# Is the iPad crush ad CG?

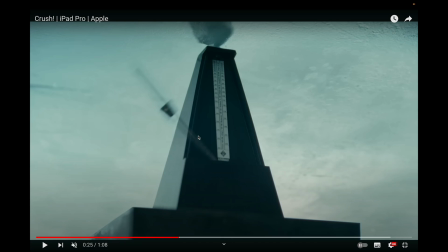12:17 Here's another instance of what I was saying before with the arcade cabinet. Look at the way this deforms as it gets destroyed.
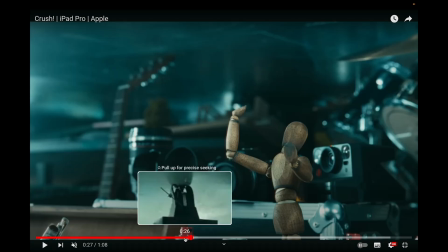12:23 It crushes in a way that is interesting. It's intriguing.
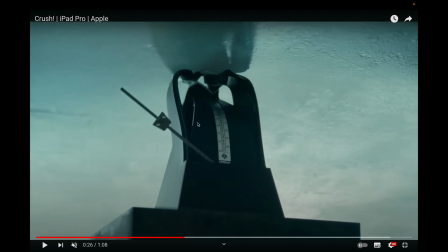12:27 The way it sort of warps and peels itself open would not be the way you'd intuitively expect this thing to get crushed. It's a much more interesting experience than we'd expect. But you wouldn't expect this. And also maybe they watch us back and decide, that looks interesting.
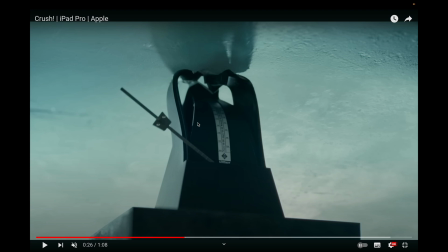12:43 Maybe there's foreknowledge. Again, I think this is done in camera. It's one of those things where you could go a very long way to art direct the weird ways in which
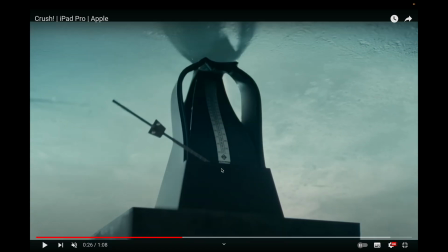12:51 a metronome would deform while being crushed under a giant press. But most artists probably wouldn't think of it. They wouldn't make it look compelling enough or physically plausible enough,
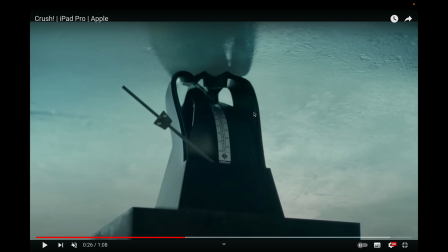13:01 or because it reads weirdly and you could see this and be like, I don't really know what's happening here. Or if you're paying more attention, you read it as a very interesting unfurling of an object being crushed. But a lot of people's instincts would be to not art direct it this way if it was done in CG.
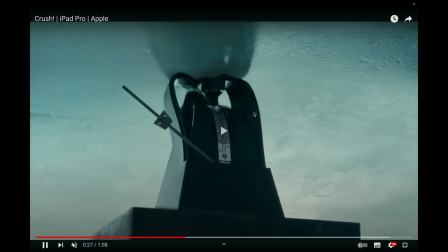13:18 As it stands, it looks very much, again, like it was done in camera.
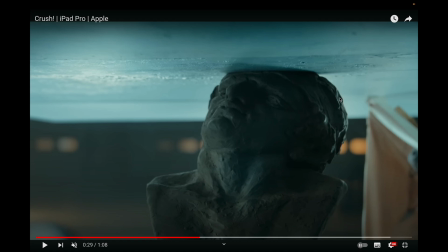13:21 So here's a very good candidate for something that could very easily, probably more easily be done with CG. This does look pretty damn good. But yeah, it's a clay bust.
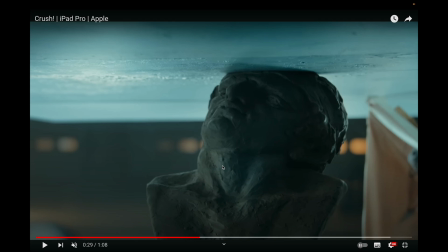13:33 My assumption with this would be they have multiple takes, and we can see how camera angles change, and a few ones look like the different presses later on as well. But this would be a very good candidate to do in CG. You don't want to have to make multiple ones of this bust.
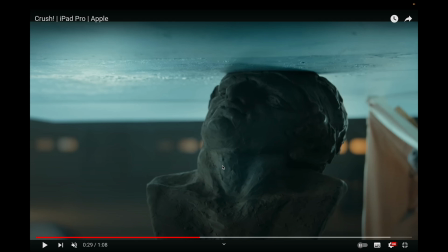13:47 If you have to show it in multiple shots, it's hard for continuity because each one would have different patterns of, you have to stage it very carefully to make sure either you don't see all of this stuff that can't be replicated, or you take your chances, or you just do this in CG. This is relatively easy to do.
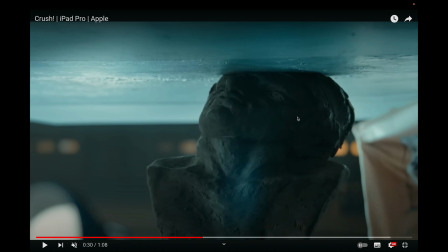14:04 The deformation is literally, it's getting squidged. This you can do. This is relatively easy actually to do in CG. You can do this with a bunch of modifiers and with a soft body shape or whatever to achieve something like this and art direct it if you really wanted to. Again, my feel is this is happening in camera,
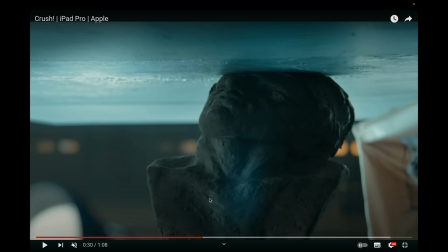14:20 and they've just chosen that first thing of not showing this in enough detail in other shots, so you can notice the continuity errors around. You make a second one of these, not going to be identical, but I think they've just gone with it.
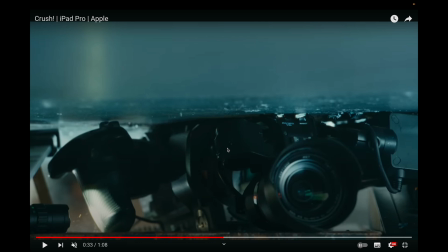14:35 Here is my real smoking gun coming up, is this camera. So this is this is one of those I am definitely not done in CG. And there's a few really big tells here. This looks to be a particular camera. I think it's like a Canon C camera, I think. It looks like a C300 or something.
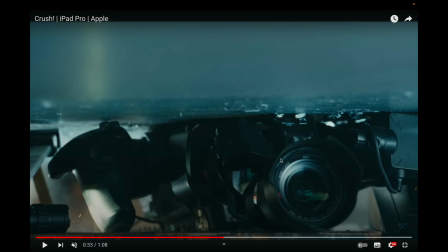14:51 But anyway, we can see some very, very high quality, what would be very high quality work going on here. So we've got, look at these scuff marks on the plastic. This is something that you wouldn't really think to do.
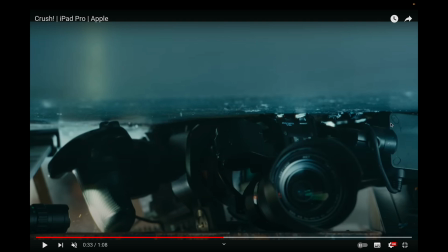15:06 It's a very specific kind of damage to a very specific kind of plastic. A very good CG artist would definitely clock this, but I think it's like glass-filled something nylon fiber that gets shiny as it gets damaged in a very specific way that is familiar if you've ever interacted with this kind of
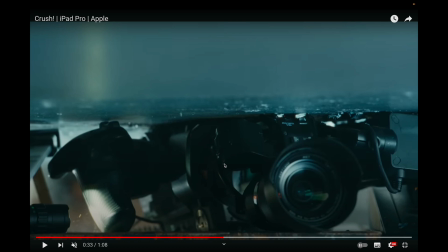15:22 thing. But the real thing is here.
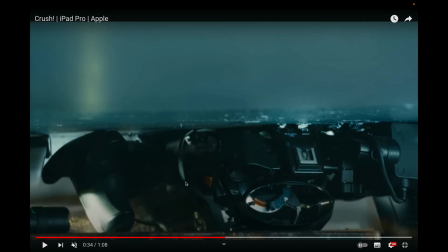15:28 So you can see, again, this is peeling and moving in really unpredictable ways.
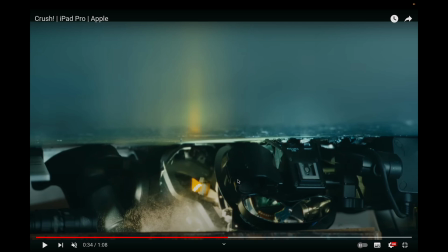15:32 But as it gets destroyed, you can see how the interior of the camera is pushed out, is ejected from inside it. And you can see all the interior components. You can see ribbon cables here. You can see the pogo pins for the lens mount here, or that sort of thing.
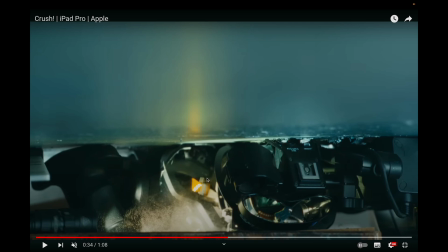15:47 To do this in CG is so labor intensive as to be not worth its while. You could, let's say this is a $2,000 camera. It'd be far cheaper to do this 4 times and destroy 4 of these cameras.
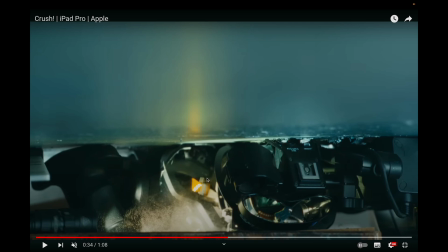16:02 I assume it's broken. I don't know. But yeah, you could destroy a bunch of these cameras. It'd still be quite a lot cheaper than doing this in CG. And the end result in CG would be worse because this sort of chaos is very hard to replicate. It makes a more visually interesting frame, having it being destroyed for real.
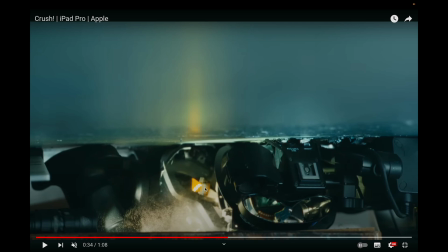16:16 And also, you'd have to meticulously mold the interior at great human time and expense for what amounts to less than a second shot.
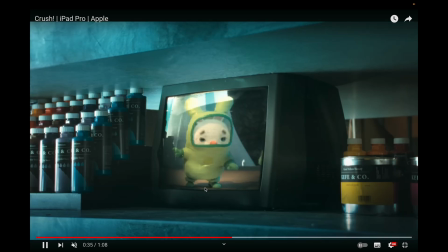16:26 This is done in camera. I'd put money on this being done in camera. So here is another sort of like slightly more contentious one.
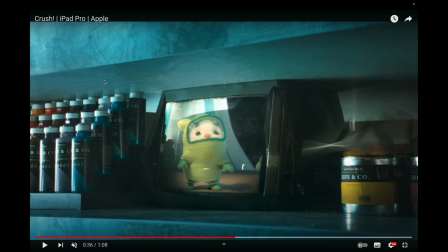16:35 Now I've stopped it here. It looks like this could be for reals, but who knows? We have another instance of they've definitely put this on the screen in post. In fact, actually, they've done quite a bad job because it looks like a very pixelated, low fidelity image they put on here in a very,
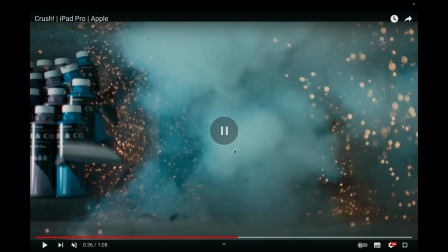16:52 we can see this sort of jagged edge here. It feels like, I mean, obviously, unquestionably,
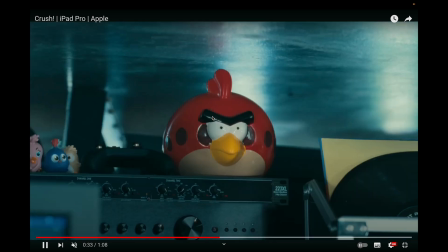17:00 they've done that in post, but
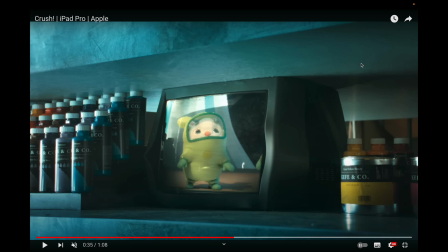17:04 the fact that they've done compared to what the other sort of CG work here would be, a relatively bad job of compositing this is quite interesting. Anyway, so I looked at this previously and thought maybe this could be in CG.
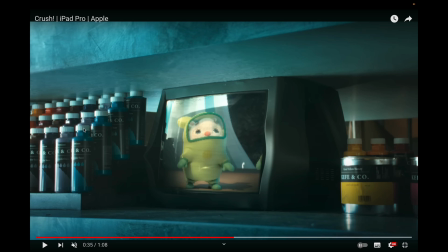17:19 We have that same tell thing I mentioned earlier by using soft lenses. So yeah, we've got so much aberration and all this softness around this edge and making these look very unreal.
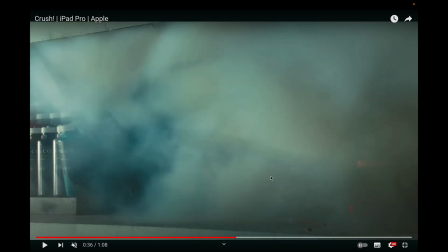17:29 However, now I'm looking at it again, there's a moment in this, I think shortly before it explodes, where it looks a bit more plausible than I originally thought.
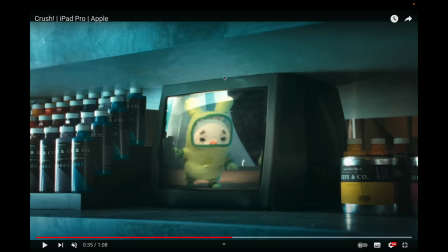17:36 So we have this sort of buckling at the top here. And yeah, this sort of like side buckling is something you'd probably predict if you're doing this in CG, but I think it's about here. Oops, no, I've missed it. You see a brief moment where the interior of the television kind of pops through.
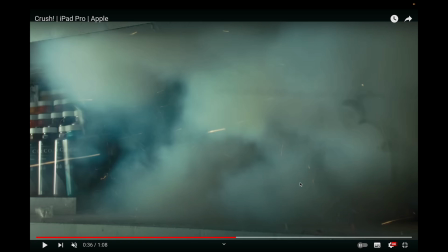17:52 There we go. Kind of pops through. It's very hard to capture the exact frame.
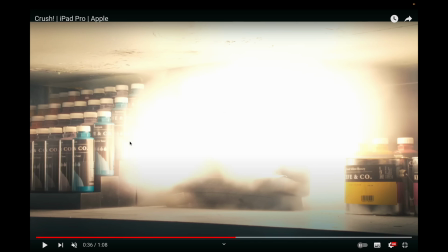17:58 Damn it. I now think this is done in camera. In fact, actually, we look at the way it's lit. I think this might have been done on camera, who knows?
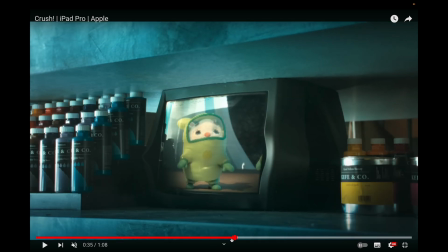18:05 But this is probably one of this and the bust are the two ones which stand out to me as being the easiest to achieve. And they've both been staged in a way where, see how none of these things really interact with each other? It's quite a simple job to composite this back into frame. But that being said, there's something about the way there we go, I've nailed it.
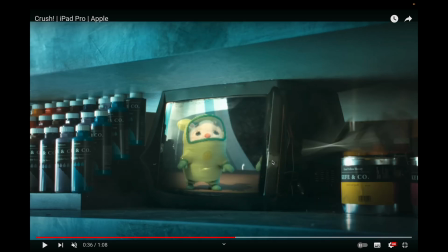18:25 So yeah, all of this stuff inside and all this stuff breaking, they've actually smushed a real TV here. So we can see some logic boards behind here. We can see how some plastic split off and some metal frame behind it, that kind of thing. And a piece is flying out over here. I think this is a real TV, and they've just composite this screen on, again, to art direct it at the end.
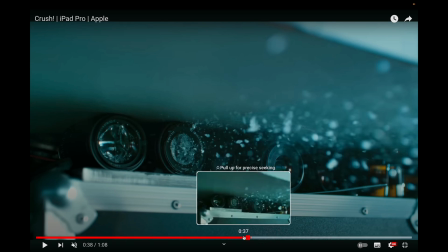18:44 So, lenses. Let's look at these. What can we see in the reflections?
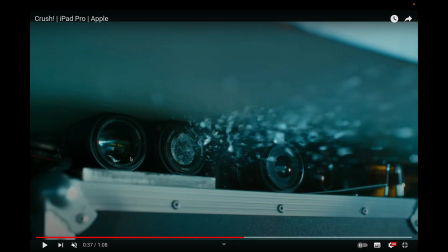18:50 I didn't look at this previously. Can we see things in the reflections? I can't really make out much, and I can't really zoom in on this computer. Maybe they could do this in CG. There's no guarantees that you'll get this explosion coming out effect.
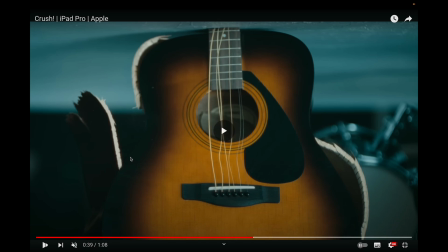19:06 That's relatively easy to achieve in CG, to be honest. The guitar exploding, I think it's done in camera.
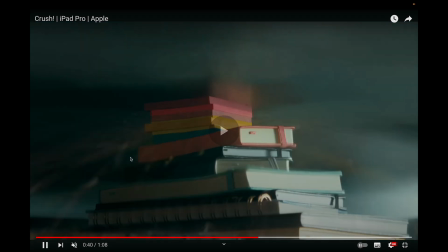19:13 That's thing's been done quite a lot.
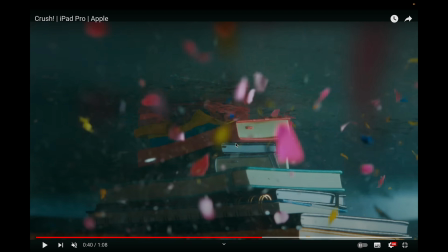19:15 The paper exploding, we can just see very clearly that the way these are deformed and the quality of these are real notebooks, and that explosion happened. If you've ever watched the hydraulic press channel on YouTube, paper does this under a hydraulic press.
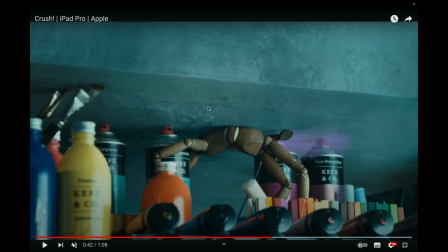19:30 Yep, this just looks like the thing it is right now.
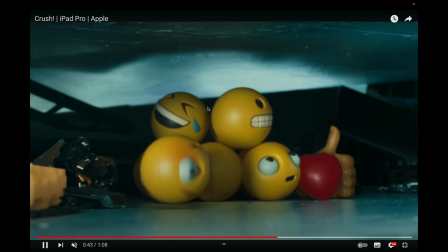19:35 So we have the squish.
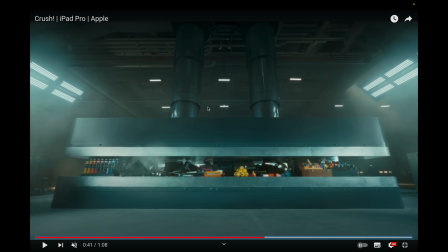19:41 And I'm going to say that's also real, but also maybe slightly enhanced with CG.
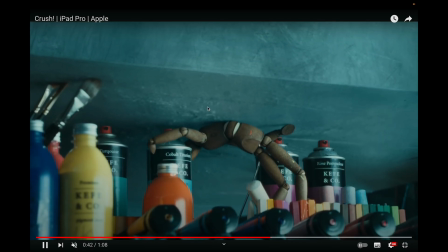19:47 But I'll go into that in a
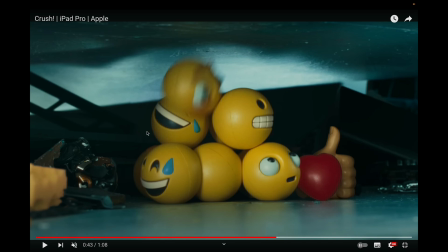19:48 second. So very easily you can stage this so this ball falls off, but we can see there's two cuts afterwards where I think it doesn't land in the right place.
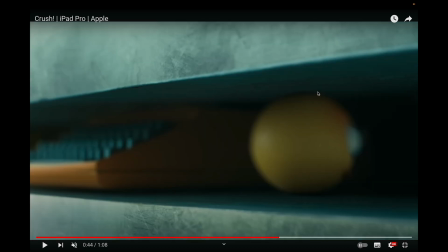19:57 So if we stop here, see the way it rolls, it looked previously like it was rolling out of frame.
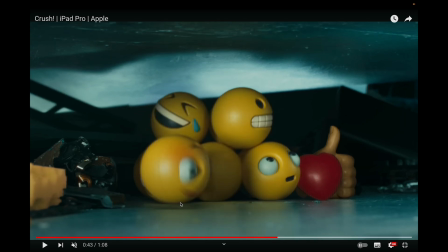20:01 It looks like it kind of rolls. Let's try and get it. There we go. It looks like it's sort of rolling to land over here-ish.
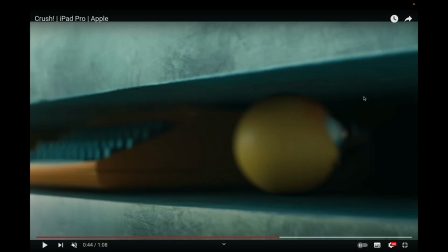20:06 So we've got cut 1, which is over here, and cut 2, which is front on, right?
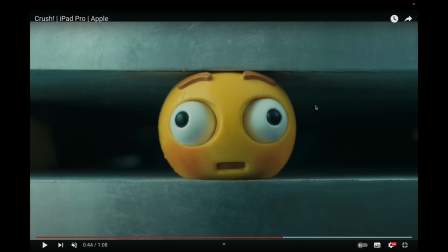20:12 It'd be very difficult to stage this. This is why the cuts are there.
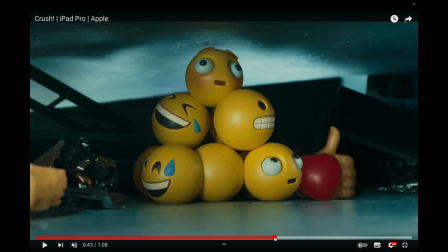20:17 I think this final ball is real. This one, this intermediary one, the rolling one, might not be.
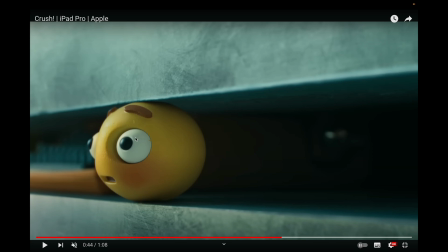20:25 I can't verify, but it looks like there's some details on it that I can't match between the two.